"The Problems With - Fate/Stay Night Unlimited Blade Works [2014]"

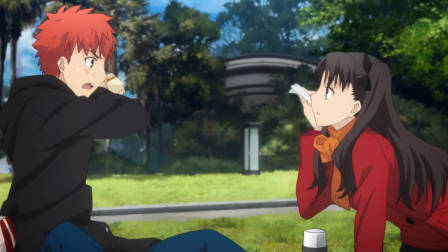Takahiro has a glaring weakness when it comes to alternating tone in a series, but while Fate Stay Night and Kairu no Kyokai 6 share this same problem,
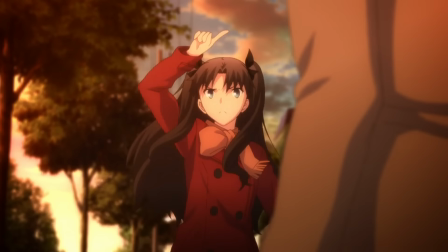Fate is much less noticeable since it's not trying to be an eerie murder mystery with heavy-handed dialogue.
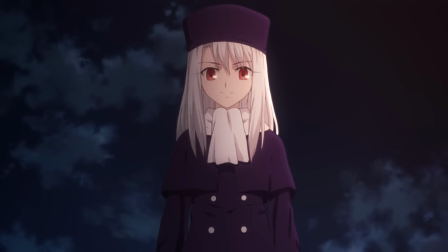Though aside from Takahiro's inexperience comes a far more annoying problem, which is Emi a Shiro.
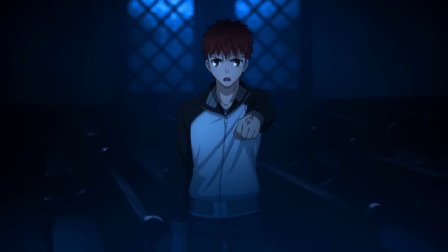While it's true that his character is far better written than his Dean counterpart, I can't say his actions are any less aggravating.
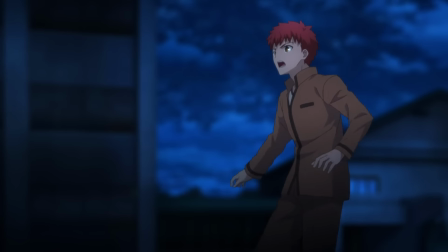Here's why.
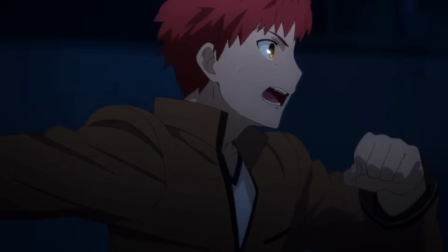The first episode of Fate's Day Night initially introduces Shiro as a naive and oblivious character who is at the wrong place at the wrong time and due to this is killed almost twice thanks to Lancer.
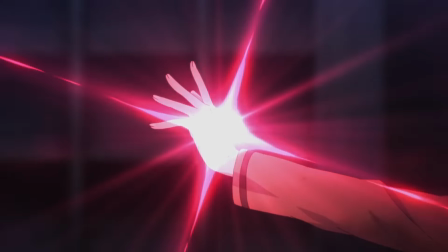After summoning Saber and fending off Lancer, Shiro activates a command seal unintentionally in order to stop Saber striking Rin.
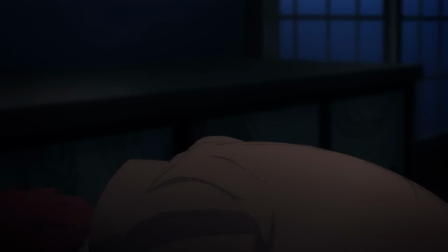The first episode serves as a decent setup to Shiro's persona, showing us how inexperienced and ignorant he is to his whole situation and is even punished for his chaos behaviour.
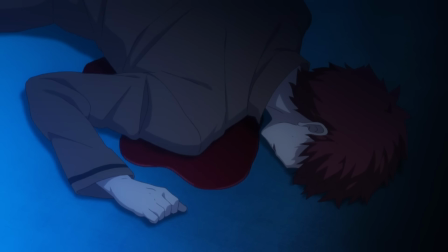There was an actual sense of danger within the episode and even presented consequences to actions.
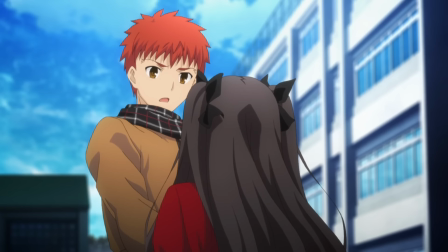However, my gripe is that he never changes his attitude through the course of the series and because of this acts in the most idiotic of ways.
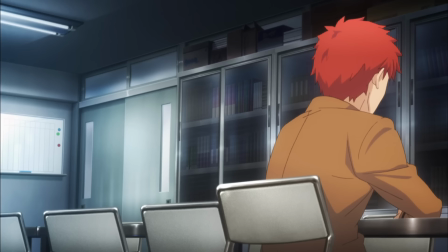At episode 4, Shirou decides for whatever stupid reason to attend school without Saber as if it's no big deal.
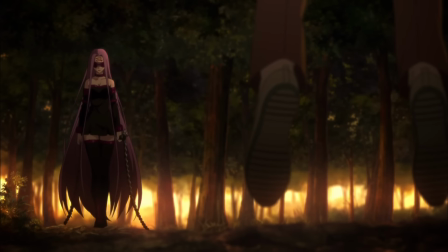Not only are his actions stupid since Ryder almost kills him,
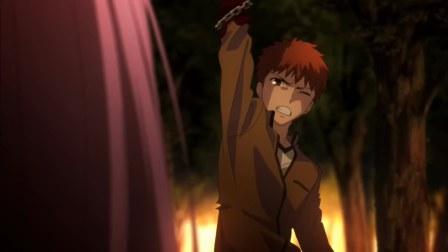but this released the sense of danger that was initially present in the earlier episodes making consequences much less impactful.
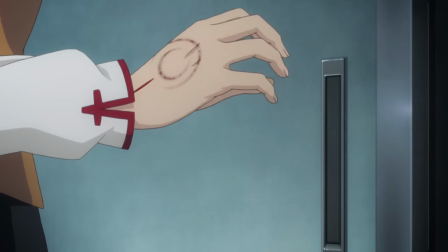His stubbornness and lack of urgency really makes for some facepalm worthy moments.
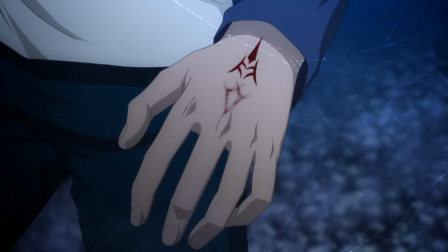Shiro is either captured or cornered various times in the show and it's mind boggling how many times he manages to escape death.
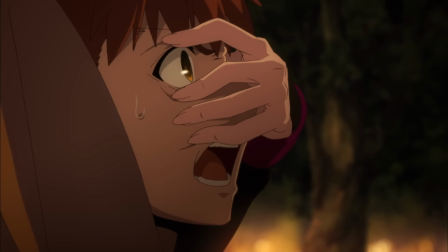Such examples include Episode 4 where Ryder has him cornered in the forest but doesn't kill him for whatever reason even though the initial intent was there.
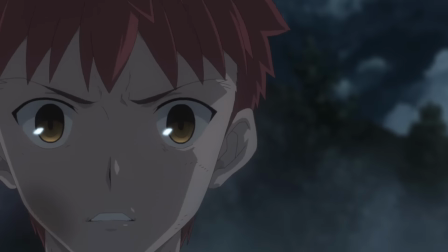Episode 6 where Kasa literally just abducts him from his sleep and Episode 7 where Archer just outright betrays Shiro after saving him.
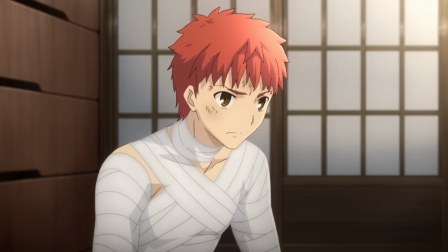You would think that after the umpteenth time, Shiro would be smart enough to be more cautious, but nope, the fucker just goes back to school in the next episode and you literally just wanna go
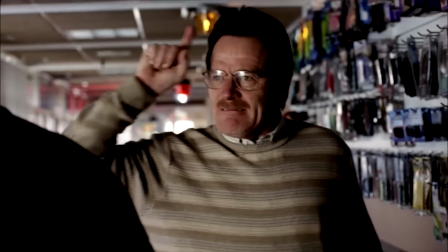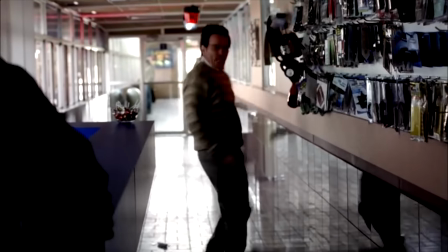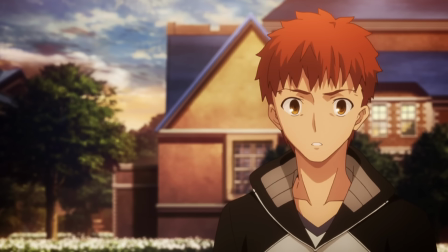Shiro is one of the most blandest self-insert shodan protagonists whose only real motivation is that he doesn't want anyone to die.
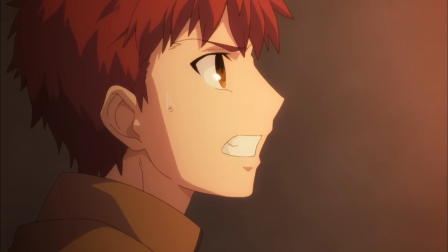He literally makes the show almost unwatchable at points because of his pure aggravating idiocy at pivotal moments in the story.
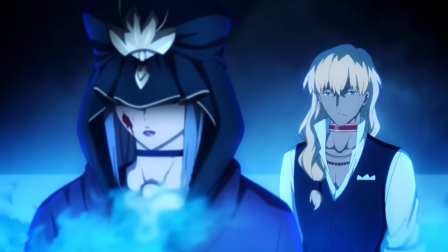While Shiro might be one of the most enraging characters from the show, Fate stay not as a slew of characters that it poorly develops if they even receive any at all.
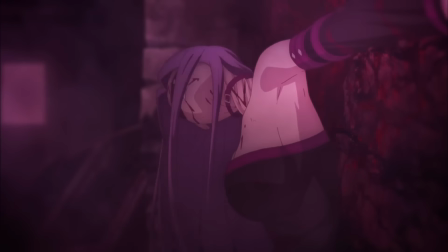Characters such as Ryder where she has a solid 5 minutes of screentime and then dies offscreen, Berserker who is literally just a brainless monster and assassin.
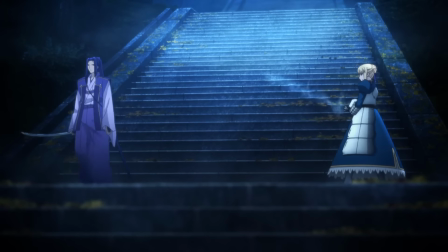What the fuck did he do again? Maybe criticizing these particular characters as being too nitpicky since they weren't that important, fair enough.
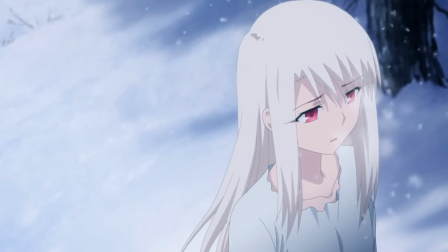Although even the characters they do choose to focus on aren't nearly given enough substance for them to develop much less care for them.
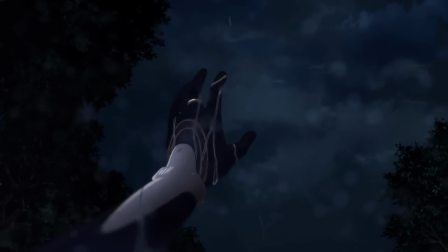Episode 14 gave a backstory of how Caster came to be summoned and it did give some insight as to what her goals were,
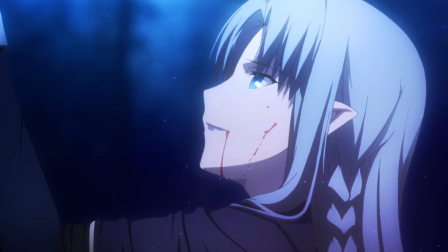though later during her defeat, it's not utilized in any significant way other than to maybe make a somewhat sentimental farewell to her master.
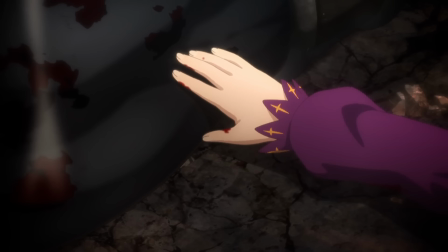But even then, her departure was lacking any of the emotional value inferred during the scene. This also applies to Elias death as it showed us her bonding with Berserker in an attempt to make us care,
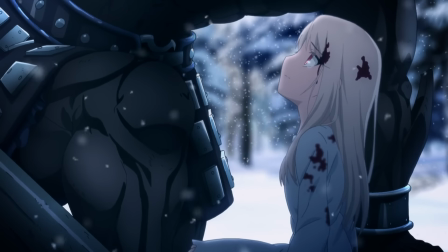but her relationship with Berserker was treated so superficially that I didn't actually care when she died.
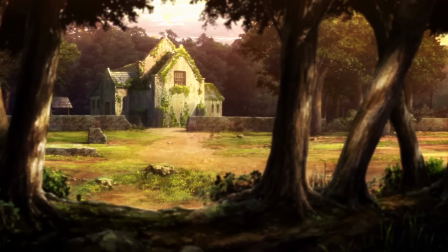Fate Stay Night has a tendency to sideline characters when they're not needed, needed only to bring them back to crucial plot elements.
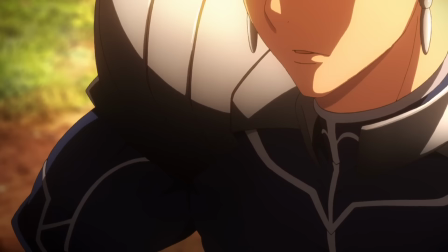Lancer was basically forgotten after the initial episodes and only came back when Rin and Shiro were in trouble, making the story progression feel so forced and unnatural.
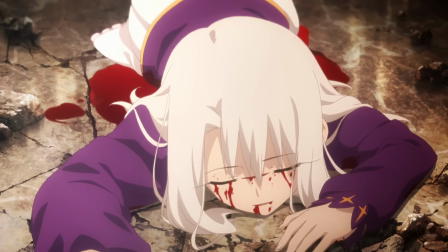Though I think what's most disappointing is how the show handles character departures. They either feel very underwhelming and lackluster at points or just plain stupid.
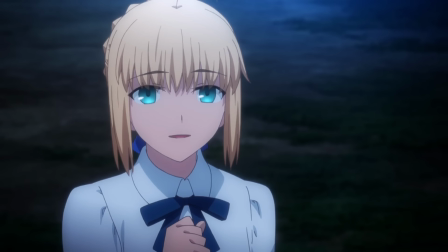Saber, one of the main heroines, is heavily underutilized.
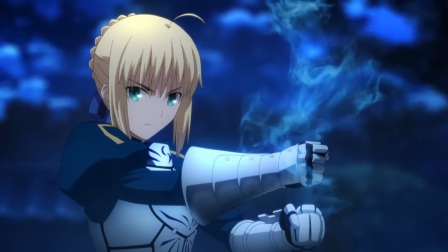While she does retain her stature as a noble, independent knight with a chivalrous code, her motives and beliefs aren't nearly as fleshed out as they could have been.
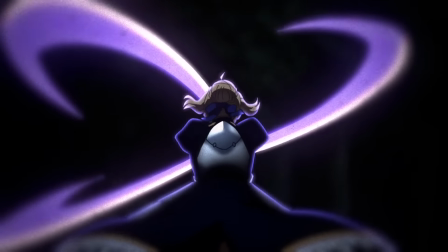Instead, we're just left with her looking badass during fight scenes with the occasional glimpses into her ideals but in all honesty is lagging any real depth.
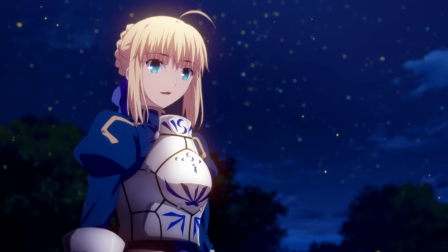Her farewell was especially disappointing considering how important her role was.
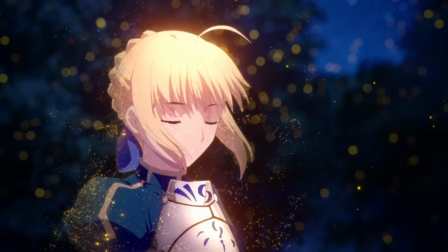They built up her character and the relationship she had with Shiro only to have her fade away after saving Rin, making her departure feel so dull and unsentimental.
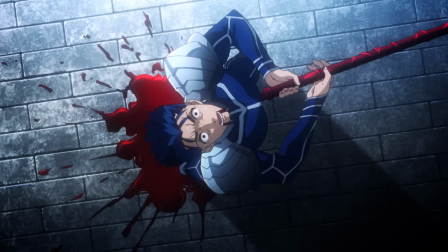Lancer's death in particular was comically stupid and was one of the worst character deaths I've seen in a while.
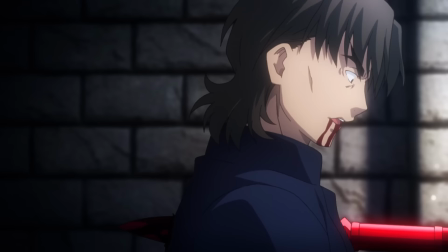He literally got up after being told to commit suicide not once but twice. He kills Kirei the first time and stops Mato from attempting to rape Rin the second time.